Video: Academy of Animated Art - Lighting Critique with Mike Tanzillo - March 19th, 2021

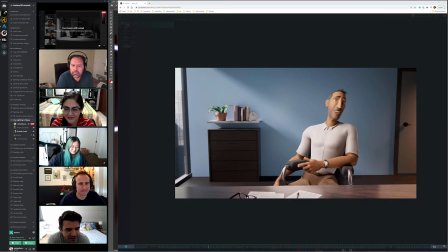(0:06)
Happy Friday, everybody, and welcome to the Daily Lighting Critique. Lots of good images today. We've got
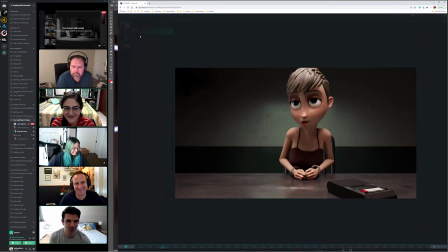(0:14)
basically Diana's computer was working overtime apparently last night because she has like 4 animated shots that we're going through.
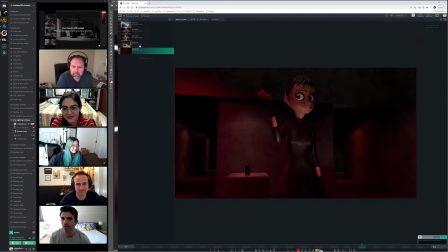(0:23)
And yeah, so let's get right into it. And then we've got these, and we've got some still images in Photoshop that I'll open after this.
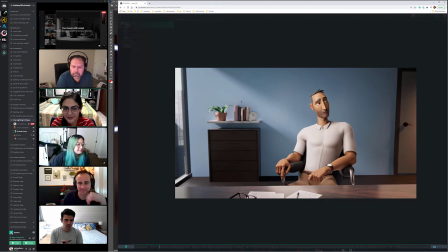(0:29)
So let's start with this one. So I was looking at this. This is really clean. Like, this looks really good. There are some minor noise issues in a couple of places, like kind of like over here in the corner, but like that's really minor.
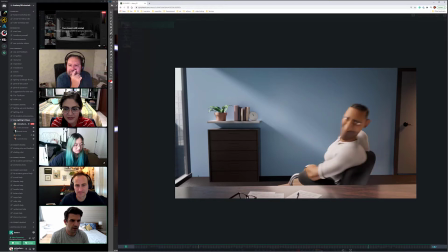(0:46)
I think overall it's looking good. The only 2 notes that I have are that I think it can go brighter outside the window. And I think that this area here can because like theoretically I think there would be like more
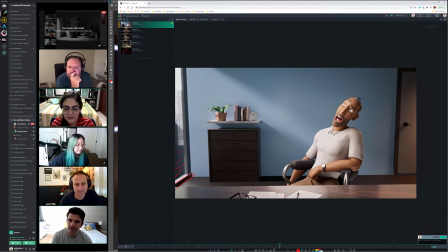(1:04)
bounce light or like light wrap around these edges where it wouldn't quite get that dark on this. Also, I'm not sure I like this light coming down here. I think it'd be better if it just like fell into darkness a little bit over there in that corner, and that would allow us to just kind of focus in.
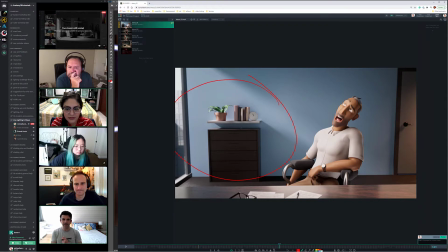(1:20)
I was looking at this area because it's a little bit desaturated compared to him, but I think it's okay. I think it's good. I think I like that. Yeah, those are the last 2 were like from notes from the community.
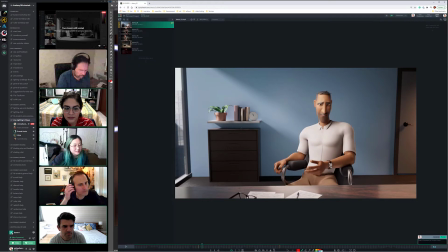(1:33)
Yeah. And I mean, I think they're like pretty minor, but when the orange light on the right side wasn't there, yeah, it was kind of like random that there were hints of orange on him.
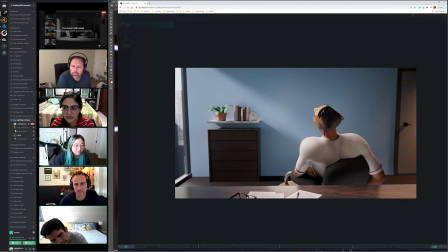(1:48)
I see. Yeah. That's the reason I put it there.
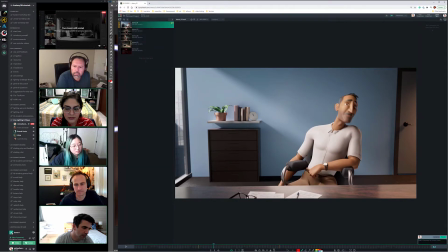(1:53)
But do you think maybe like I almost wonder if it would be better, like, cause like it's almost like there's a desk lamp over here or something.
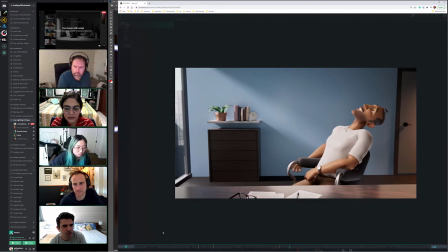(2:01)
Yeah. Because I think. I just don't want, like, basically I love what's happening with the window light.
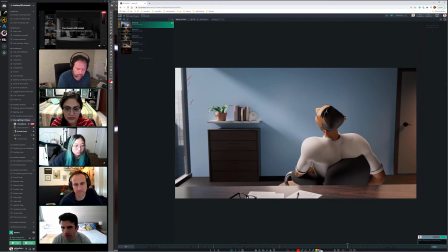(2:09)
This could even go a touch brighter closer to the window, but like I love the fall off across here, and I just want to feel the satisfying nature of it continue to fall, like, to get darker back there.
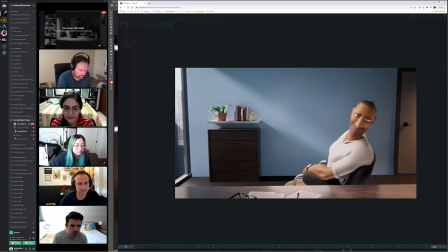(2:21)
But that's just me. There's a couple of, also the paper's kind of popping a little bit. Yeah, that's like a render weird thing. Yeah. That'll be fixed. Okay. But other than that, like, I think the character lighting looks really great.
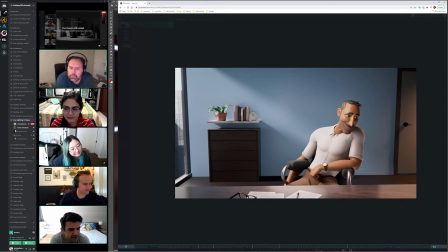(2:37)
Yeah, his teeth may be a little bright, but but I think it's good because it kind of plays into his performance a little bit. But yeah, I think other than that, it's looking great.
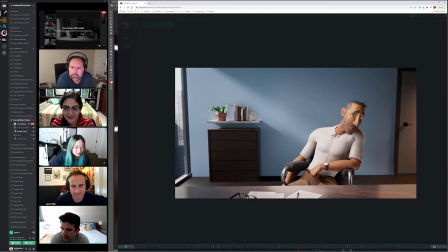(2:55)
Is this the first time you've seen it rendered out entirely? Yeah. How are you feeling with it? I'm happy. Okay. Doesn't sound like it, but I'll believe you. That's like artist happy right there, where you're just like, ugh, I don't know.
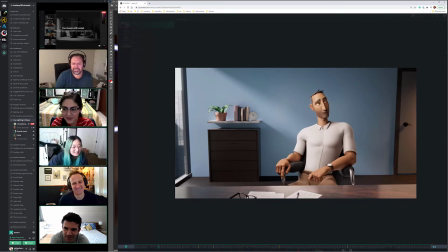(3:14)
I don't know. I feel like if there's anything I'm unhappy with, it's like kind of the whole thing. So it's just the whole direction. You can do another iteration where it's like, where you can do it more desk lamp motivated.
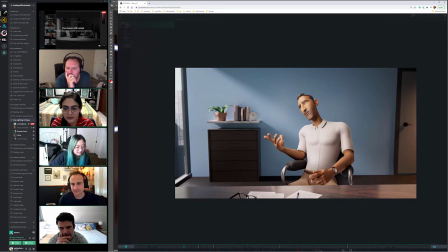(3:34)
The one thing I was thinking, and I guess it's totally fine. It's just, I was like, it's like the hard edge of that line comes straight across, but that's like a way a desk would be, right? Or maybe it's just like adding a little roughness to the top of this a little bit.
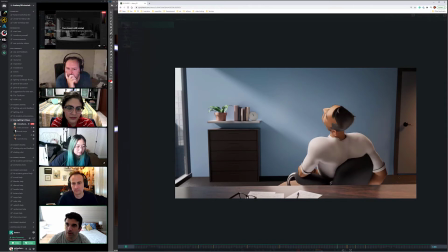(3:49)
But other than that, like I said, I think it looks good. I think you're doing great. Yeah, I think I'm gonna try the desk lamp instead of like in the back. Yeah. But other than that, you're good. All right, cool.
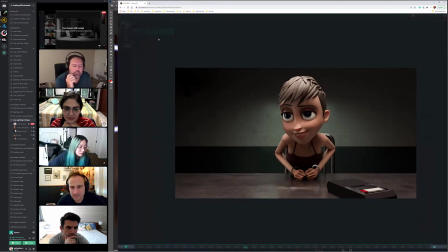(4:03)
Let's take a look at. So we've got these 2 shots. I don't think I can play them together. Can I play them together? Yeah, I mean, I debated putting both of them, but just in case there's anything. No.